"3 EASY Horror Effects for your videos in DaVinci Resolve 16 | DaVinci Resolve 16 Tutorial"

First off, I just used my normal hallway and it did not look great from the beginning.
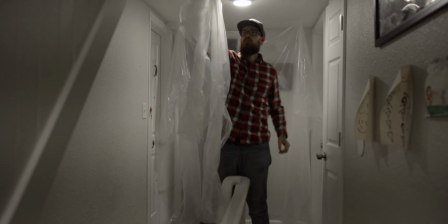So I just went up to Walmart. I grabbed some cheap plastic that you would use to lay down. I mean, it was like maybe $3 for a bunch of rolls of this stuff.
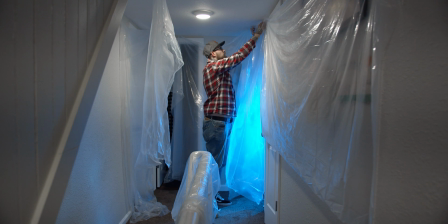I hung this stuff up because I got the vibe that if this place was being renovated or more empty, it's a little bit more creepy.
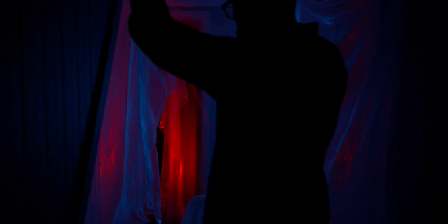There's something about not being able to see for sure what's in the next room. I went for a super stylized lighting setup by adding really RGB colors. The saving grace was taking the Aperture MC light and actually hooking it to the ceiling in the hallway. And I was gonna go more with a flickery bulb. I actually just wound up going with the red because I thought it pushed my stylized effect.
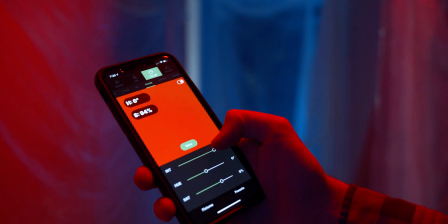That MC and being able to connect it to their app is phenomenal. It really gave me a lot of room to play around around and fine tune it. Now, of course, I did spend around $30 to $40 on this mask that I picked up from a Halloween spirit store.
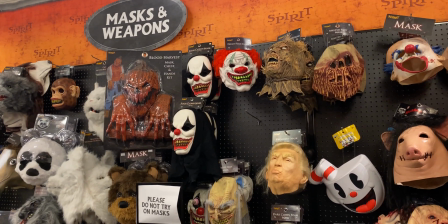You could probably get some a lot cheaper, but I wanted one that wrapped around my whole face. I also got a whole bunch of really old business attire from the thrift store months ago. So it really kind of completed this just offsetting feel to this creepy monster wearing a suit jacket.
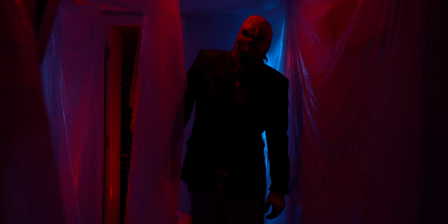With a couple of takes of me moving around and being all kinds of awkward, it actually turned out really good.
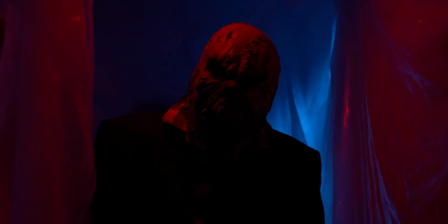That lighting really pushed it to a very stylized look that I was going for. And of course, the mask helped. Now again, you could do this a lot cheaper. You could just have a hooded figure. I could even spice it up even more if I wanted to and load it in Resolve and track the eyes, make them glow. Any of those effects would sell it even more to really fit that creepy vibe. There you go, guys.
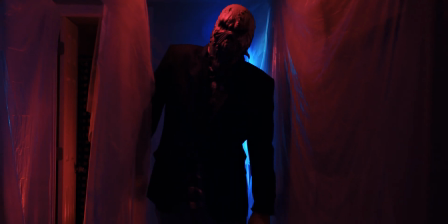That's three different ways to spice up your videos and make them a little bit more creepy. If you guys like this video, give me a thumbs up, drop a comment below. Let me know, what are you doing this Halloween? Are you going out and getting candy? Are you just staying home and binge watching all this creepy movies and eating all your kids' candy? What are you doing? I'd love to know. Hit that subscribe button if you haven't already with the bell notification on so you don't miss any of my new videos. You guys are amazing. I'm the Iron Giant. I'll see you next time. Peace. Happy Halloween.